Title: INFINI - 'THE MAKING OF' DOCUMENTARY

And well, initially with me, my character was supposed to be opening the scene,
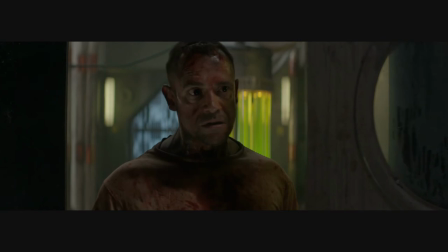70:15 and I think it was about 12 or 13 minutes of me wandering around the space station with this contagion within me.
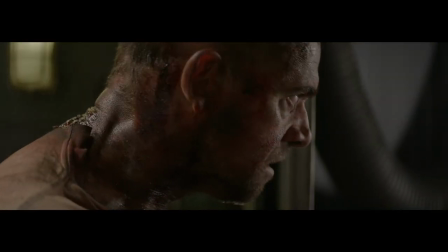70:22 I guess because the test audiences didn't understand when I came back later on who I was, that had to be changed in terms of the story. So it is quite interesting to see how much a film can change from script to screen.
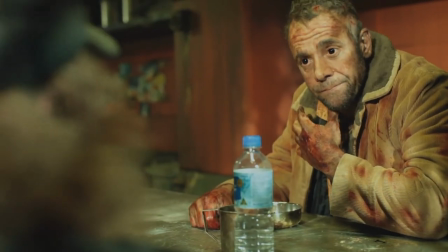70:39 And it all comes down to telling the story and making the story clearer for the audience, I guess.
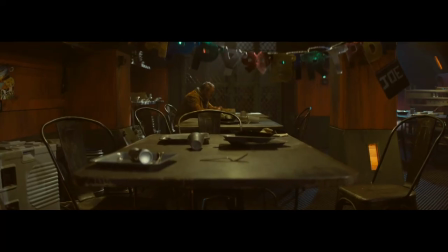70:44 So we actually put him in the scene where Chief talks about him. We actually cut him in physically there, you know, and I think it works much better.
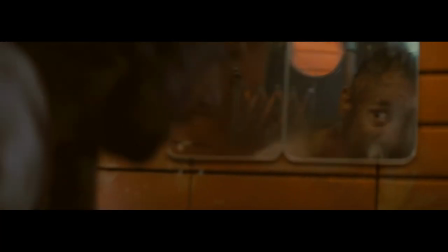70:52 So what we end up doing then is taking the end of the film, which is all those guys ad-libbing,
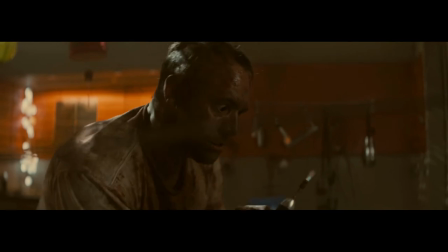70:57 just in the moment, answering the question, the characters answering the question very honestly. We actually took some of their best moments and put it at the start, so the audience kind of thinks, what's just happened here?
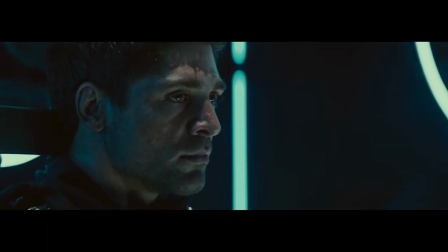71:07 And then by the time you get to the end of the film, you've forgotten about that, and you kind of think, oh, this was, you know, this is all a full circle kind of thing. So, you know, that was one of the biggest changes in the structure of the film, was that the start completely changed to be more of a flashback.
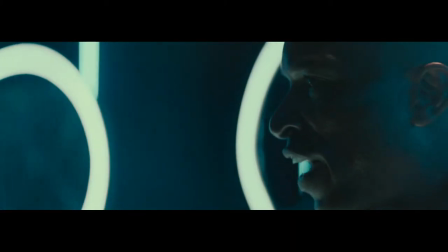71:23 I want to clear you. I want to send you home. Can I get the fuck out of here now? But I need answers. Can't stay with me.
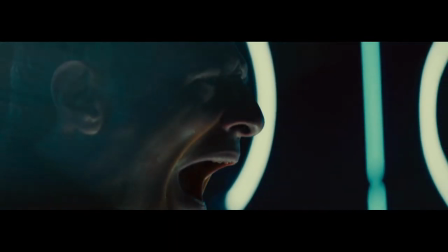71:27 Sir, answer the question. I'm looking at you.
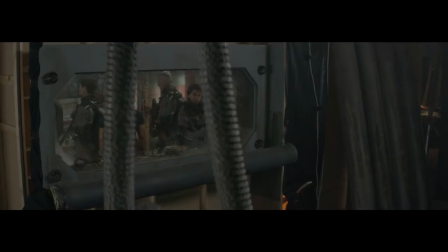71:32 Visual effects on the film were pretty massive, and the trick was to try and hide them.
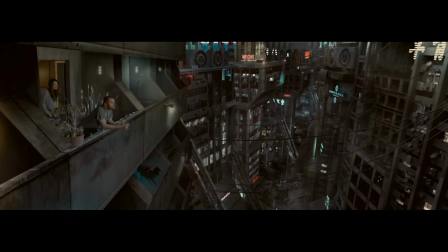71:36 You kind of know the big CG shots in the film, but you know there's most of the ones that you won't know.
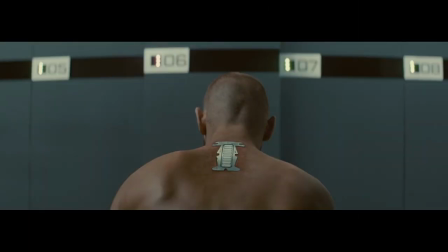71:41 There was a lot of invisible effects in Infini, a lot of prosthetics fix-ups and rig removals and things like that. There was over 300 shots in total, and a lot of people don't see that, which is good. That's what we wanted.
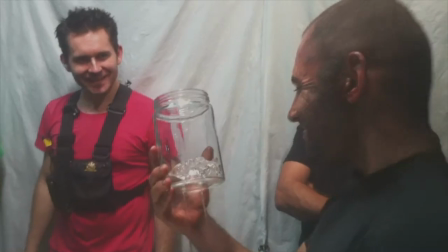71:52 And a lot of that was helped by getting so much in camera and planning. If we hadn't have achieved what we did on set in camera, it would have been a completely different beast. There's no way we could have accomplished so many shots with the timeline and budget that we had. One of the other things that really stood out to me was
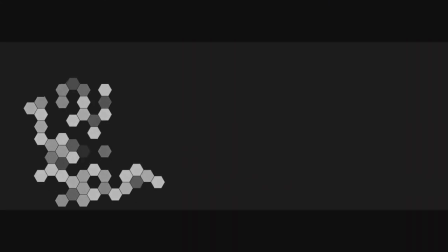72:07 the combination of practical on-set effects and then merging with the VFX that were to be done in post-production. Extremely impressed with the interaction of Steve Anderson as our VFX supervisor and his VFX house, Orb.
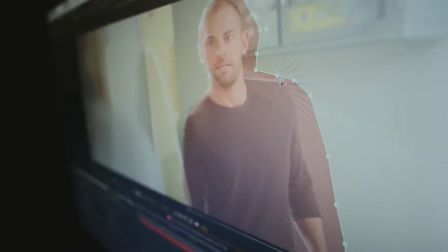72:21 The only way to achieve so many shots in such a short amount of time was to split the workload. So we had a core group of in-house VFX artists at Orb VFX,
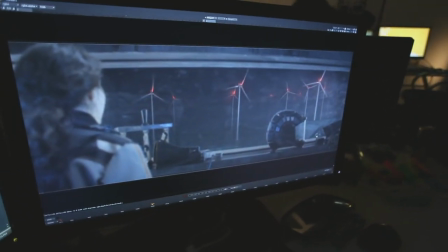72:31 and then we also had some remote artists that looked after specific sequences or shots.
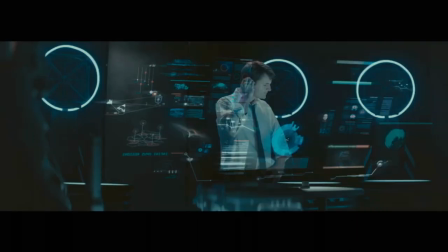72:36 Things like the Black Room sequence, for example, where we've got all the UI displays appearing for the Chief.
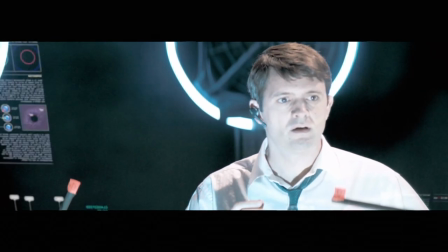72:41 So all that was designed and animated by one particular artist and done off-site. Other sequences that we sent off-site were things like Wit's Eyes, where we could see the edges of contact lenses which we needed to touch up,
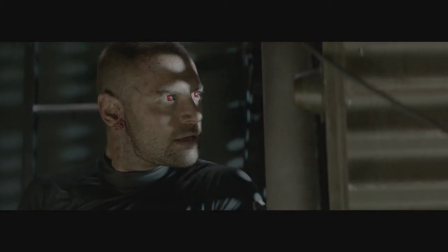72:53 or the script called for his eyes to move or change or be more dilated or less than what we got on the day. So sending those kinds of shots off to one artist meant we had a consistency across shots and sequences.
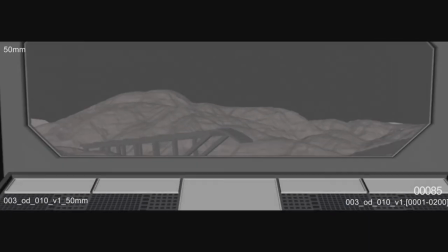73:04 One of the big shots that we actually tried to get as much in camera as possible was the Montoli conveyor belt.
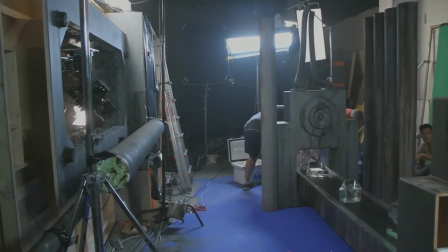73:09 We had a conveyor belt with giant chunks of ice moving outside the window,
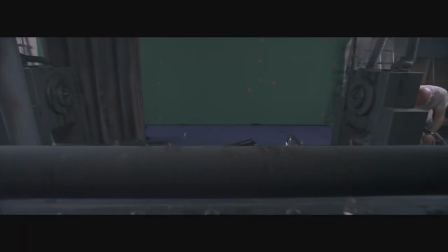73:14 so when we came in to film it, the camera goes through the window and we see the ice moving along the conveyor.
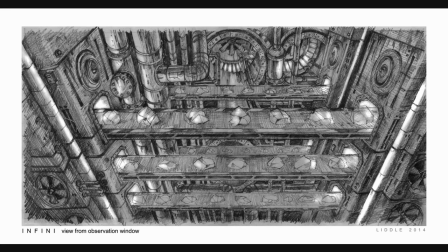73:19 It just didn't quite work in post.
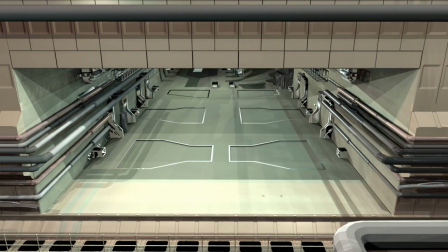73:22 We wanted more scale to the room, because the main thing with these kinds of shots was to make sure Infini didn't feel too claustrophobic.
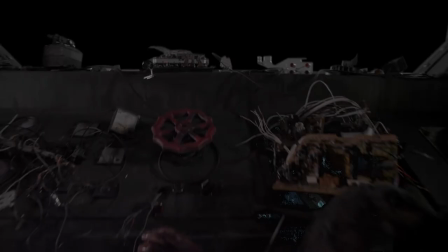73:28 We needed some moments where we gave the audience a chance to take a breath from all the narrow corridors and hallways.
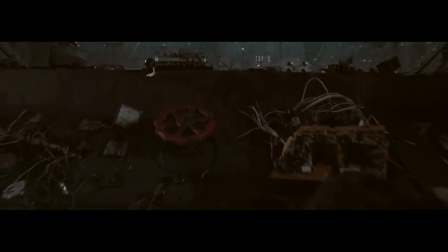73:34 So in the end, we thought it best to just remove the conveyor belt completely and do a full CG extension.
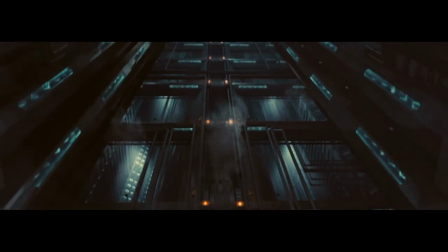73:39 We did actually use some of the elements of the ice moving on the conveyor belt. You can see those in the control room on the monitors in there.
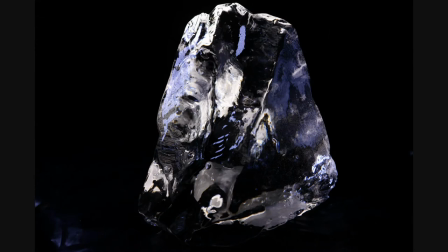73:46 And also you can see little cards moving projected inside the conveyor belts of the N. Montoli conveyor belt shot.
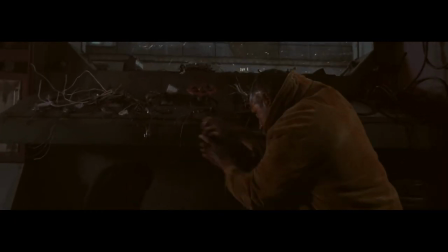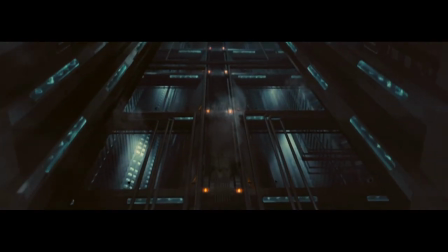Within the fact that we wanted to do everything for real in camera, we tried as much as we could.
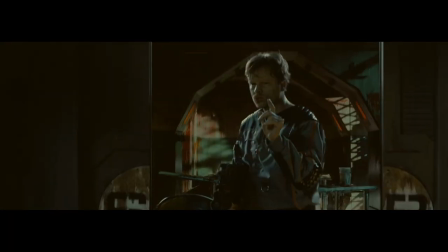74:12 And then just where it was went too far, the things that we just couldn't build, because literally the set wasn't big enough.